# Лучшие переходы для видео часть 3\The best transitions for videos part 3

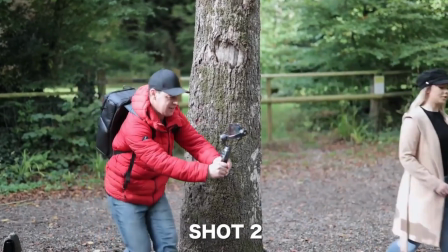[7:59]
Now for the second shot, I'm going to start from behind another tree at a different location and then reveal my subject, tracking as I go.
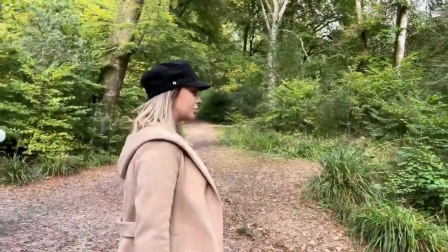[8:06]
You can now edit these 2 shots together for a much more seamless transition. Number 4, the orbit.
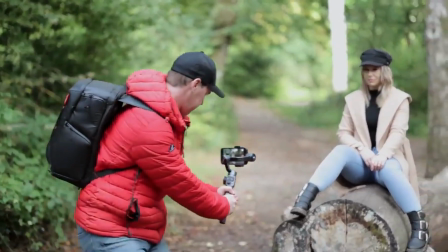[8:10]
For this, I'm going to orbit around my subject 180 degrees, keeping them in the center of frame.
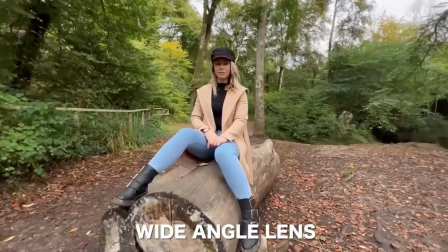[8:16]
I'm going to orbit to the right and I'm going to orbit to the left. I'm also going to use a combination of both my wide-angle lens and my standard lens.
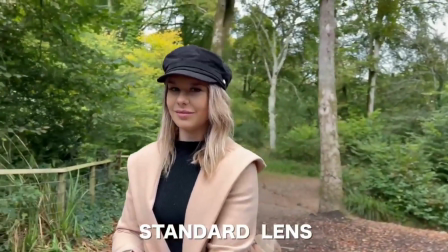[8:23]
Different lenses will achieve different looks, so we'll cut together nicely in the edit. Number 5, the vortex reveal.
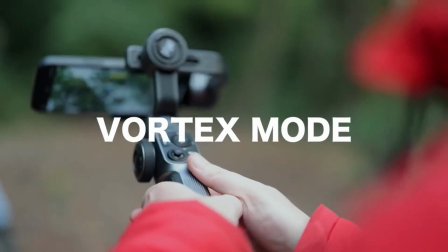[8:30]
Now, whilst our subject is sat still, let's enable vortex mode on our gimbal and capture a push forward shot as well as a pullback shot.
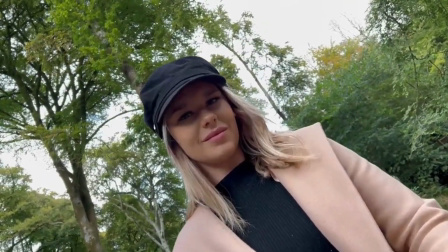[8:37]
Try adding a speed ramp to these shots in the edit to reveal your subject. Bonus tip, try shooting shots in reverse.
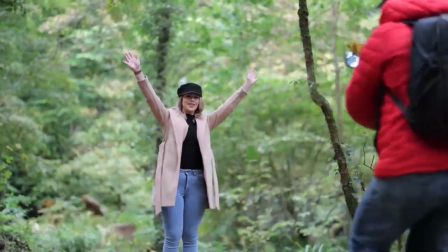[8:45]
For this, I gathered some fallen leaves and had Megan throw them in the air. In real time, this looks okay, but in reverse, we get much more creative results.
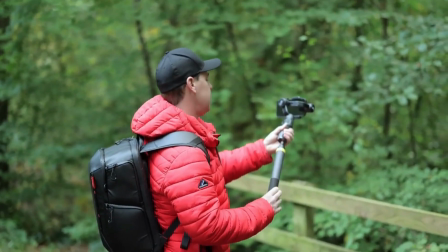[8:55]
Number 6, the extension pole. Okay, now let's up the production value of these shots by attaching our gimbal to a 3-meter long extension pole.
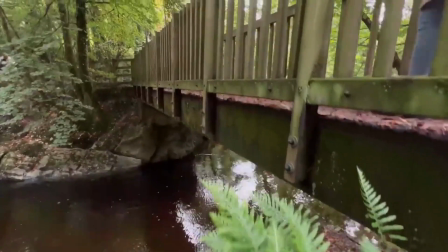[9:04]
Using this 3-meter long extension pole, I'm going to start low and lift my camera high to mimic a camera movement used in many Hollywood films.
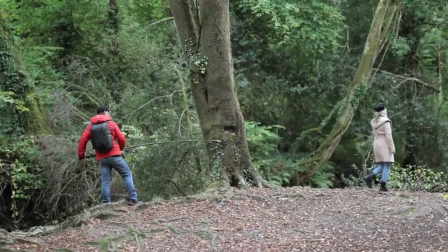[9:11]
Use something in the foreground for this to create more depth and emphasize your movement.
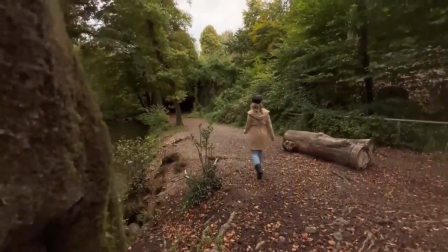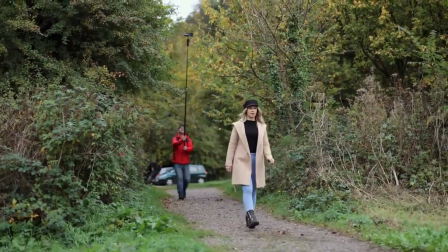[9:22]
For the opening shot of this sequence, let's start with our camera 3 meters in the air, mimicking a drone shot.
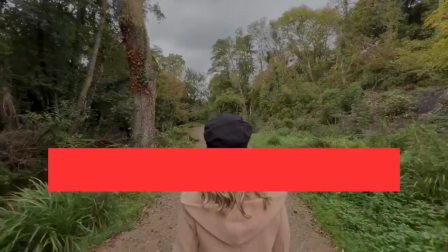[9:28]
This will instantly add production value to our sequence. Number 7, the black frame transition. Another easy one, this one, and a great way to transition from one clip to another. The idea here is simple.
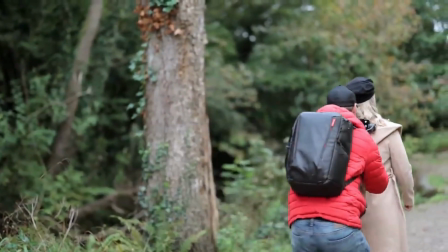[9:40]
End your first shot on a black frame, like this.
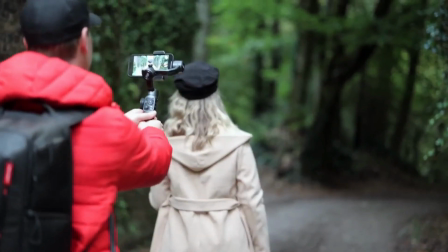[9:44]
Then make sure you start your second shot on a black frame, like this.
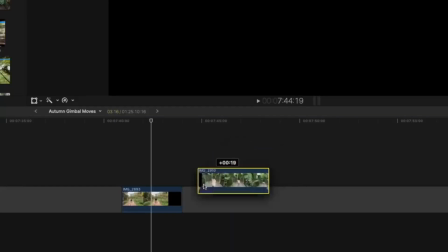[9:49]
Now, when we edit these two clips together using nothing but a simple cut, we get this.
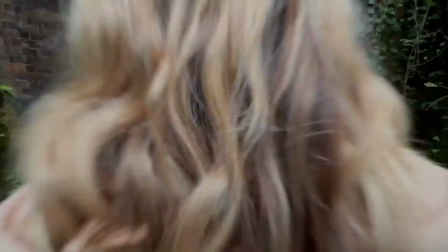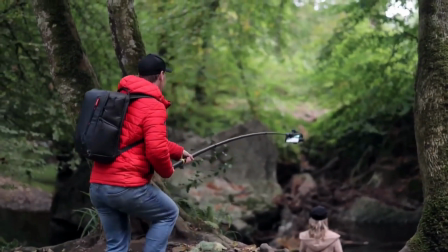[10:00]
You could take this transition to the next level by transitioning to a fake drone or jib shot.
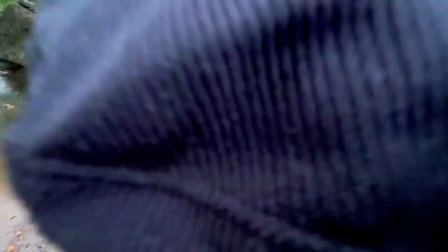[10:06]
For this, I'm going to start with my camera fully extended on a black frame and then pull back and lift up to reveal my subject.
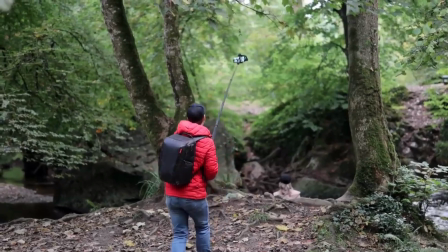[10:13]
Now, when we cut these two clips together, we get this.